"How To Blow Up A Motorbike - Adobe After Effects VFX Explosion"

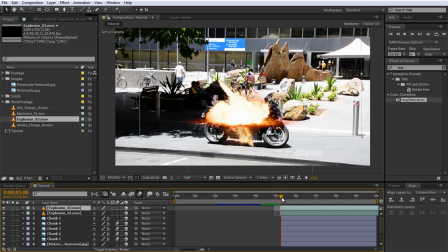8:11 This will replace the contents of the selected layer without changing its position in the scene or any of its properties.
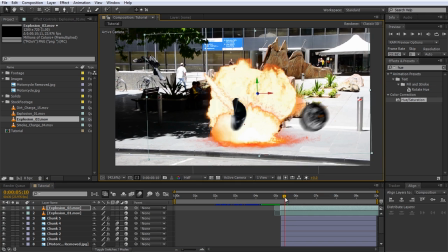8:17 Because this is a different explosion element, let's position it to sit a bit better on top of the motorcycle.
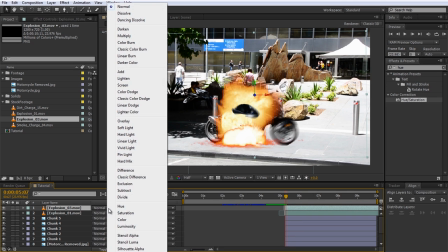8:22 I'm also going to change the blend mode of this layer to Add to blend it nicely with the layer underneath and give some more intensity to the explosion.
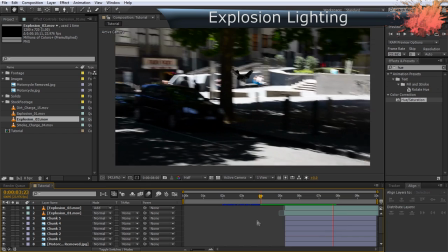8:29 Next, let's add the light that you would see if the bike was really disappearing into a ball of fire.
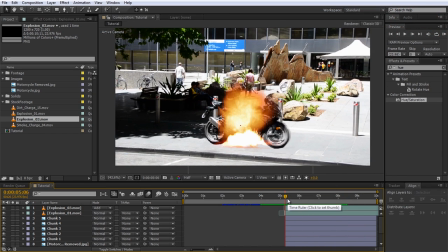8:35 What we will do is create some layers to be used as mats for our actual lighting. We first want to define with simple white solids the area where the final lighting will appear.
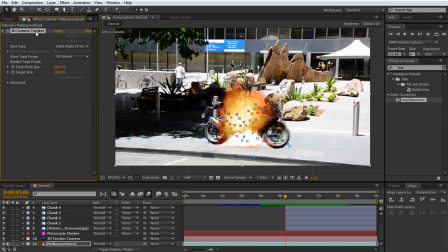8:44 For this, select your tracked footage and the 3D camera tracker effect assigned to it to reveal all of the 3D track points. Move your cursor over the ground in the scene until you see a bullseye that matches the ground the motorcycle stands on.
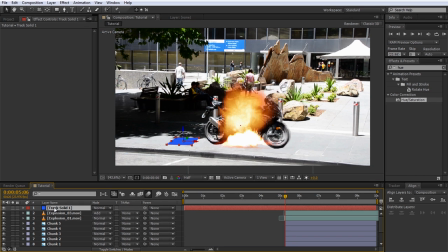8:57 Right-click on it and create a new solid. Now, I don't know why this one is blue, but let's open the settings for this solid by selecting it and pressing Ctrl+Shift+Y.
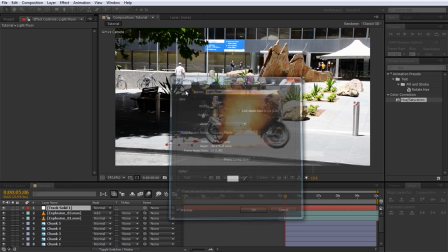9:06 Change its color to white and call it Light Floor. Next, scale it up to cover most of the ground in the scene.
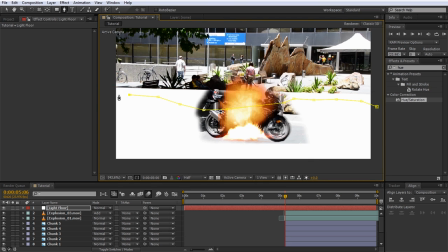9:13 Add a rough mask to the solid over the areas that would receive all of the light and feather it out a little bit.
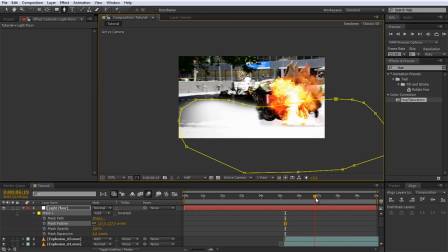9:21 Scrub through your composition to ensure the layer and the mask cover all of the areas you want to receive light in the final effect. I'm just going to tweak the left side a little bit. Trim the start of this light floor layer because we don't need to see it until the explosion becomes visible.
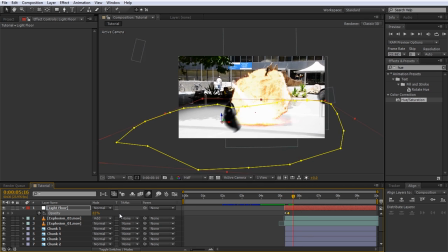9:35 Now animate the opacity of this layer to fade in when the explosion strikes and then fade out again very slowly as the fireball disappears.
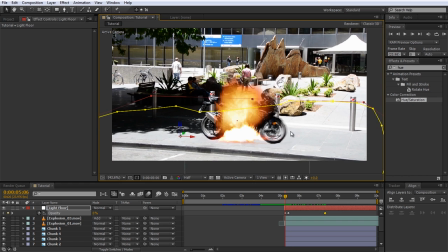9:44 I'm actually going to add a thin mask just on the curb because this area would remain in the shadow and it will make the light look a little more realistic.
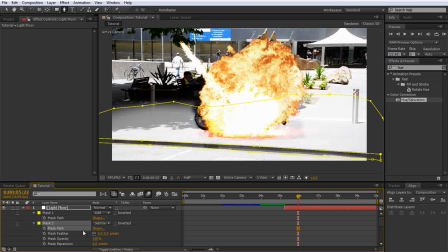9:51 Set the mask mode to subtract to remove the curb part from the light floor layer and add a tiny bit of feathering. Yes, I know, it's way too wide, but as I said, we will use this layer as a mat, not as the actual lighting.
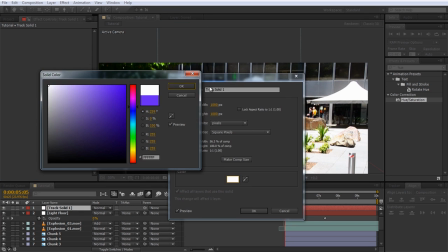10:02 Now, repeat the process and create a light layer for the back wall of the scene.
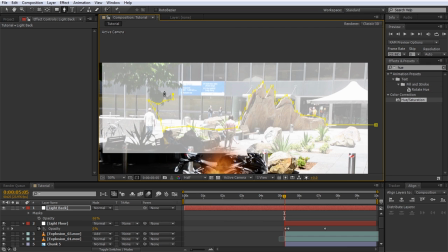10:07 Add masks with different opacities for the background elements, depending on how far they are away from the explosion.
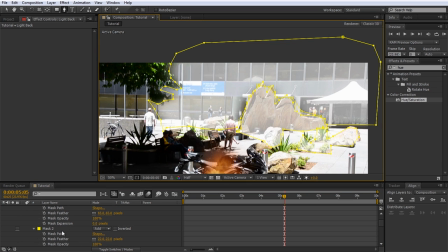10:13 This will simply add a little bit more realism to the effect. Let's have a look at the lighting mats we created.
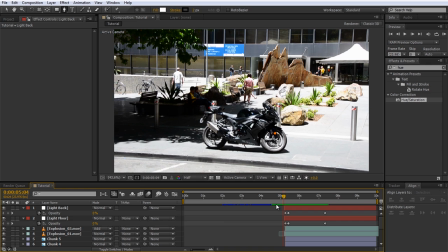10:21 Yep, that's not bad. Actually, I will move those lighting layers below all the fragments we created for the motorcycle. For the actual lighting layers, we want to use our base footage with the bicycle removed from the scene.
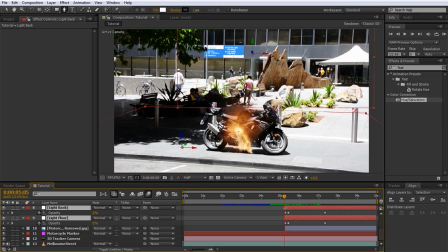10:33 This means that we need to pre-compose our base footage, the camera, and the clean plate layer we added to hide the motorcycle. Because we have other 3D elements in this composition and they depend on the camera, we first need to duplicate our camera.
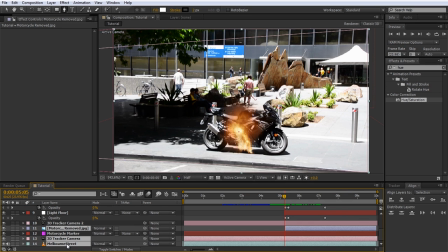10:47 Now select the cover-up layer, the original camera, and the original footage layer and pre-compose them by pressing Ctrl-Shift-C.
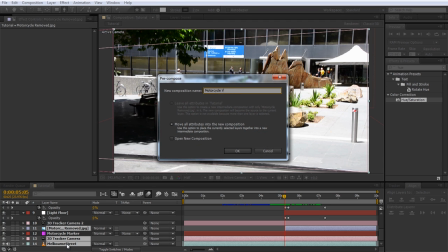10:54 I will call this composition Motorcycle Vanishing.
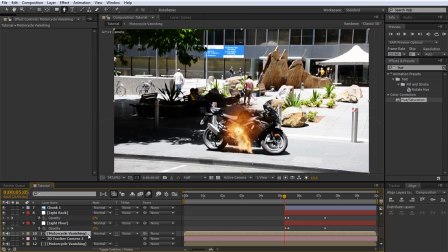10:57 Duplicate the Motorcycle Vanishing composition, move it below your light floor layer and set the blend mode to Add to create the first lighting layer. Then set the track matte to Alpha. This will cause the light floor layer to be turned into matte and automatically become invisible.
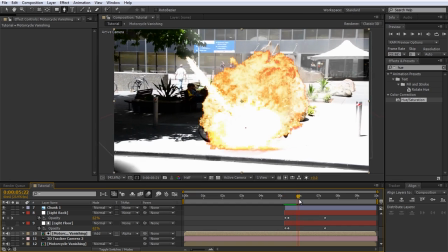11:12 The new lighting layer will be visible wherever the layer directly above it is opaque, so the white of our light floor layer now controls how strongly we see the additive light.
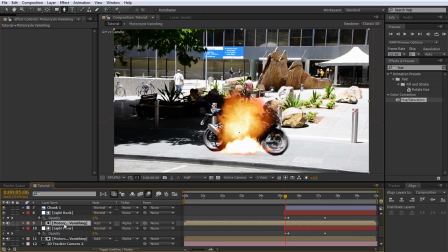11:21 Duplicate the motorcycle vanishing layer again, make sure it sits just below the light back layer, is set to additive blending, and the track matte is set to alpha. Also make sure that your light back layer, which is now used as a matte, is invisible.
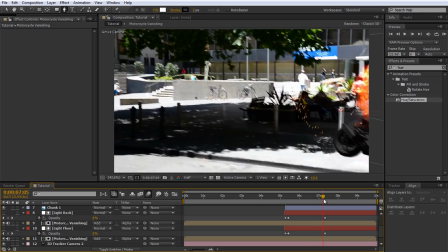11:36 That looks quite cool, but I think the lighting looks a little bit too cold. Let's add a bit of warmth to the light to match our explosion.
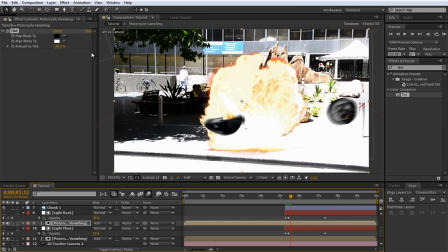11:42 For this, simply add a tint effect to your lighting layer. Change the map white to color to yellow or orange to match your fireball.
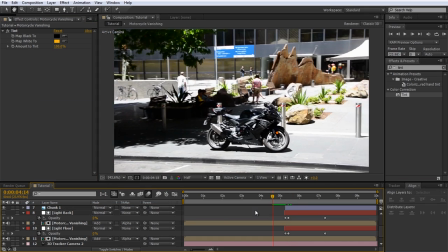11:50 Apply the same tint effect also to the lighting layer for the floor. It's a pretty cool effect already, but let's make it even cooler.
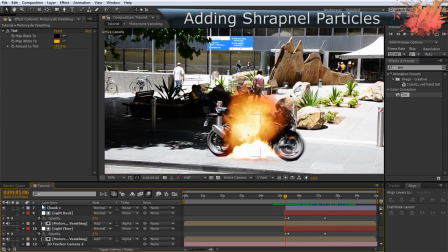11:57 Let's add some more shrapnel particles to the explosion. I will disable the visibility of the explosion layers just so it's easier for us to see what is going on.
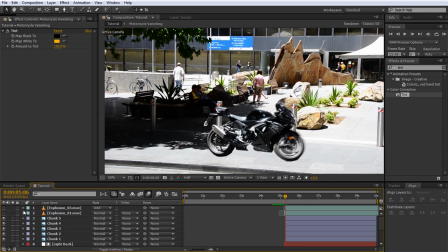12:05 We want our shrapnel particles to be bits and pieces of the motorcycle, and for this we will first need to create a small composition that contains all the images we want the particles to have. I'm going to take the image of my motorcycle and create a new composition.